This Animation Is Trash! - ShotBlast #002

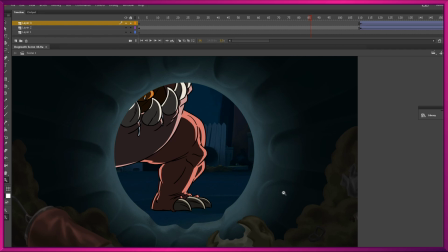729s
So I'm going to get to all of that stuff now and try and wrap this thing up, and then finally, hopefully, we will be done with this shot. Let's get to going.
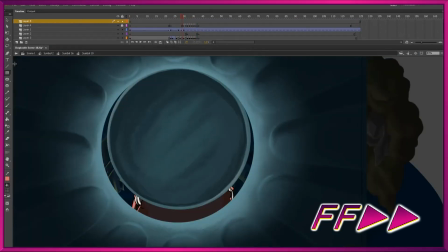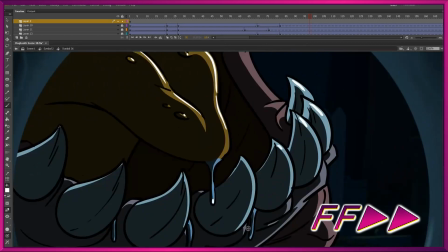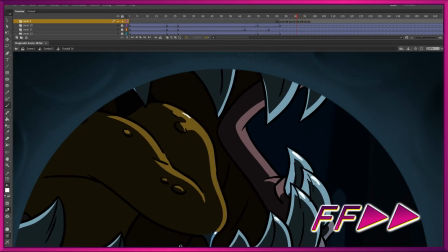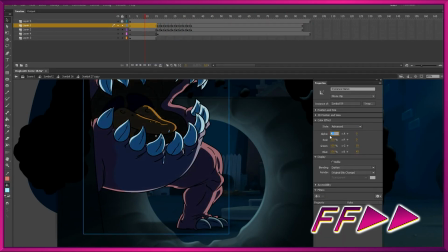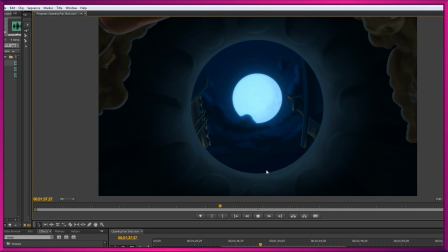786s
Oh, and we are finally done. They say that art is never finished, only abandoned. I am not calling this art, by the way, but I am calling it abandoned, officially. So, you can see I played with the editing and the timing of the shot a little bit, paced things slightly differently.
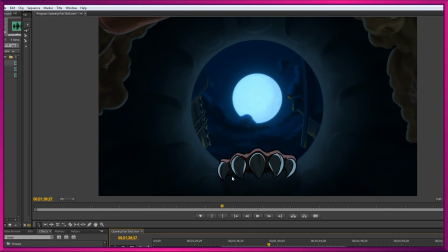805s
Now, I also pumped up the blue values of the creature and the foreground layer, and did this cool shadow being cast as it bites the lip of the can.
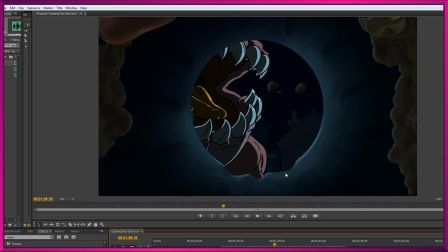813s
And then as it pulls the can forward, we see this rim of blue light appearing on the chewed up edge, and then some blue light there appearing on the trash. And that shadow moves to the top to kind of denote the change of positioning in the can.
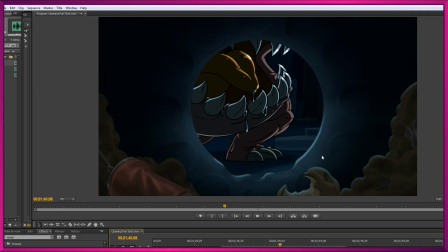826s
Also, because you see the lid being pulled away, I thought it made sense to include the lid on the ground and have a drop shadow underneath it, and then the creature of course has a drop shadow too underneath. My favorite thing, I think, visually about the shot are these little cool highlights on his gross saliva,
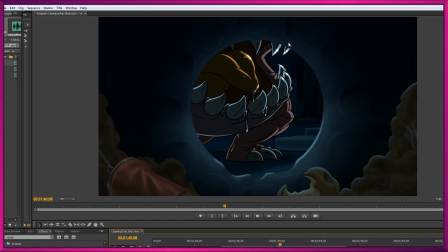842s
just to make him look really nasty and disgusting. Sound was always going to be an important part of selling this kind of unusual shot, so I went and added some temporary sound effects and some fantastic music by Brian Sadler. We'll get to see the finished shot in just a moment,
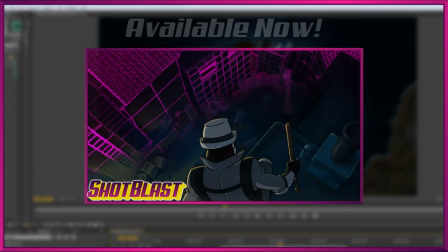858s
but if you want to see the next part of this two-parter where I move on to the shot after that, you can immediately go and watch that on the Patreon.
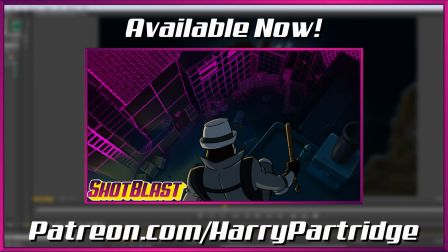865s
It's going to be exclusive to the Patreon for a while, but now we can move on to seeing the finished shot.
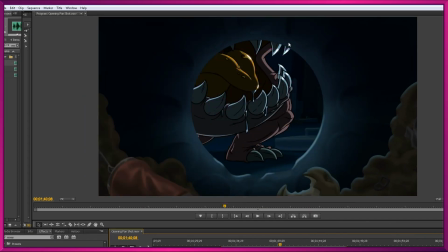871s
I'm off to abandon some more art. Thank you for watching.